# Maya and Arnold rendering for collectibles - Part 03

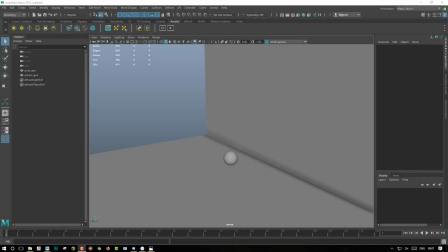0:02 Heya! So let's have a look at how to light a scene in Maya.
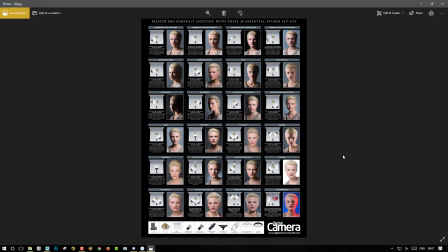0:08 So something that we want to do is to understand the fundamental of lighting.
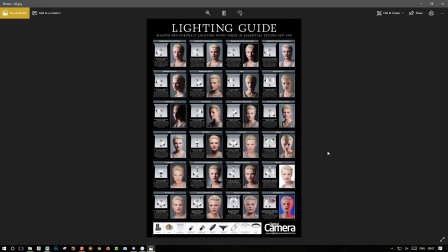0:12 When we want to light up a scene in Maya, we want to understand how the light will work in a 3D environment, and also we want to understand how it will work in a natural studio environment,
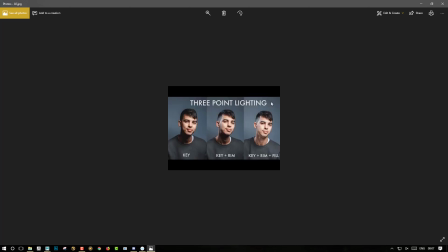0:26 so in realistic life. So something that I'm doing when I'm working on my lighting is to get most of the time a
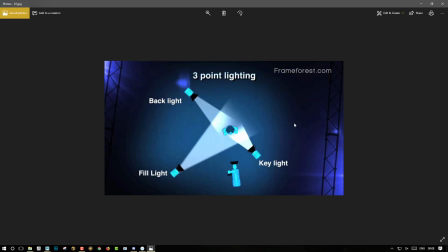0:35 three point key scenario where we'll get one light that will be in front of our model, a second light that will be here to fill the model, and a backlight that can be here to rim the model or maybe to take some backlight
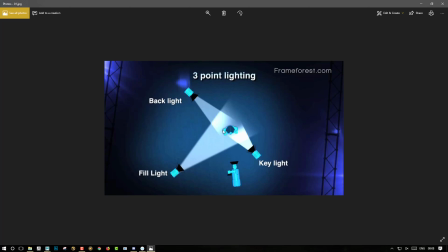0:53 area where we'll be able to see a little bit of white that will detach the model from the background, so the model from the cyclo.
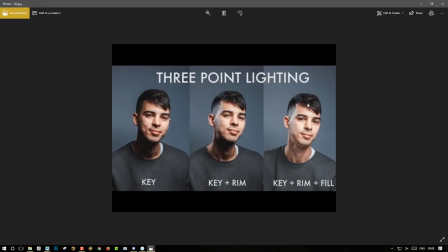1:04 So this is an example of a three-point light scenario where we have a key light, so the key light is not really enough on its own to detach the model from the background.
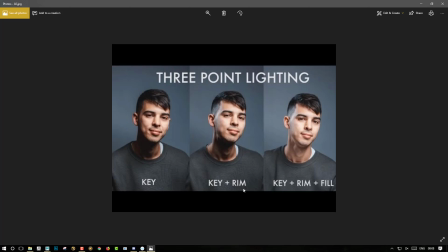1:15 So this is why most of the time we want to use a rim light, so this will be like another light that will not be as powerful or as intense as the first one but it will be here to show up a little bit of the silhouette of the model so to detach
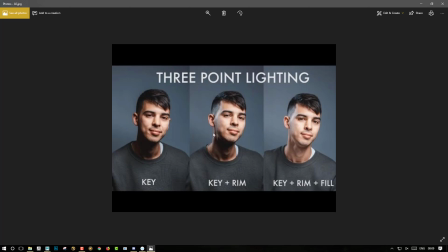1:32 it and to embrace the skull that we have on the model or the shape that we want to see we don't want to have a really too dark area on this part because we want to see a little bit of what is happening on the anatomy of our model so
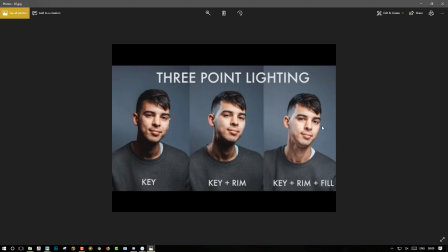1:49 we get a rim light and then we get a fill light so the fill light is here also to reduce the really dark shadow so we never want to have like really black full black area we always want to have at least some really sudden information so we'll be able maybe to play
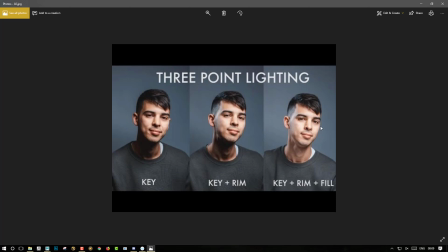2:05 with them and if we get in a logiciel like photoshop or in a software like photoshop or nuke or after effect we'll still be able to darken them But if the information are full black,
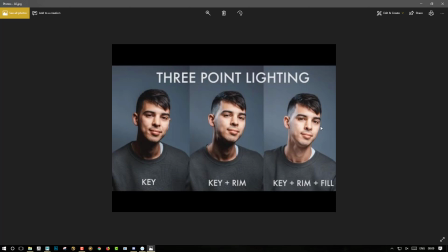2:19 they are lost. We will not be able to find back some of the subtleties that we have in the sculpt because black means zero, and zero means that we have no information.
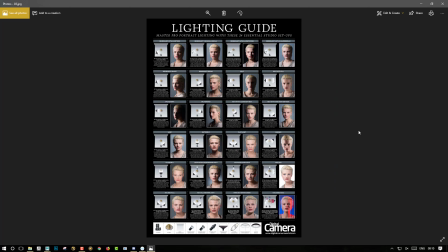2:32 So last picture that I wanted to show you, it's this lighting guide.
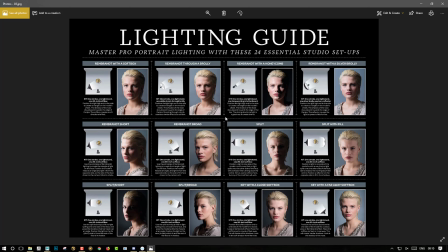2:37 So this is a lighting guide that is used for, let's say, studio portrait scenario. And we will be able to apply the exact same principle in 3D.
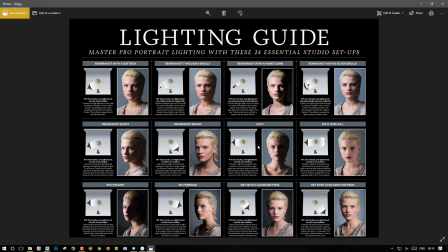2:49 And in fact, this is how I'm working. Most of the time when I'm working, when I'm taking some photos, some 3D photos of my statue, of my work, I want to think myself, I want to think that I'm in the same case as a director,
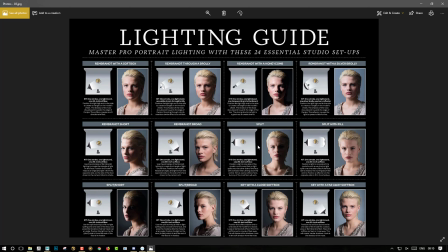3:06 a photographic director and I want to capture the intensity of my skill but inside a 3d environment so I will get even more freedom because I will be able to play with a lot of lights and I will be able to play really easily with the parameter of the light something that you
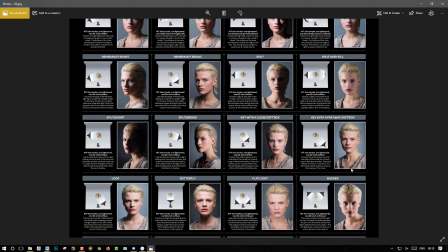3:26 want to keep in mind is that we don't need a lot of lights to lighten a
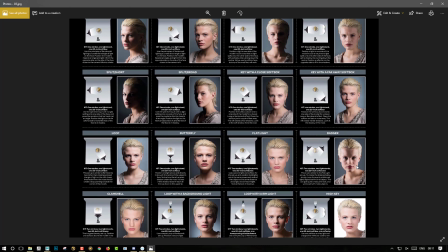3:32 model we don't need to have hundreds of them to get some decent and beautiful results.
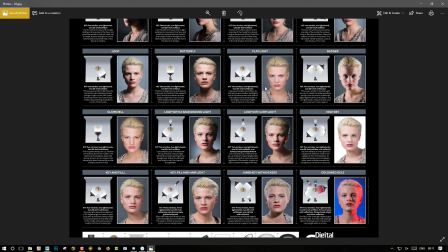3:39 Just looking at this picture, everything that we get here will be helped thanks to what we have on the background as well. So the background will play a huge role in how you will light your model. So if you have a white background and you have some light that will be directed onto this background,
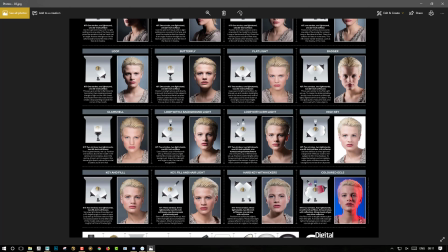3:59 you will get a lot of other rim light because the light that will be directed, that will be oriented on this background will help to get some indirect illumination.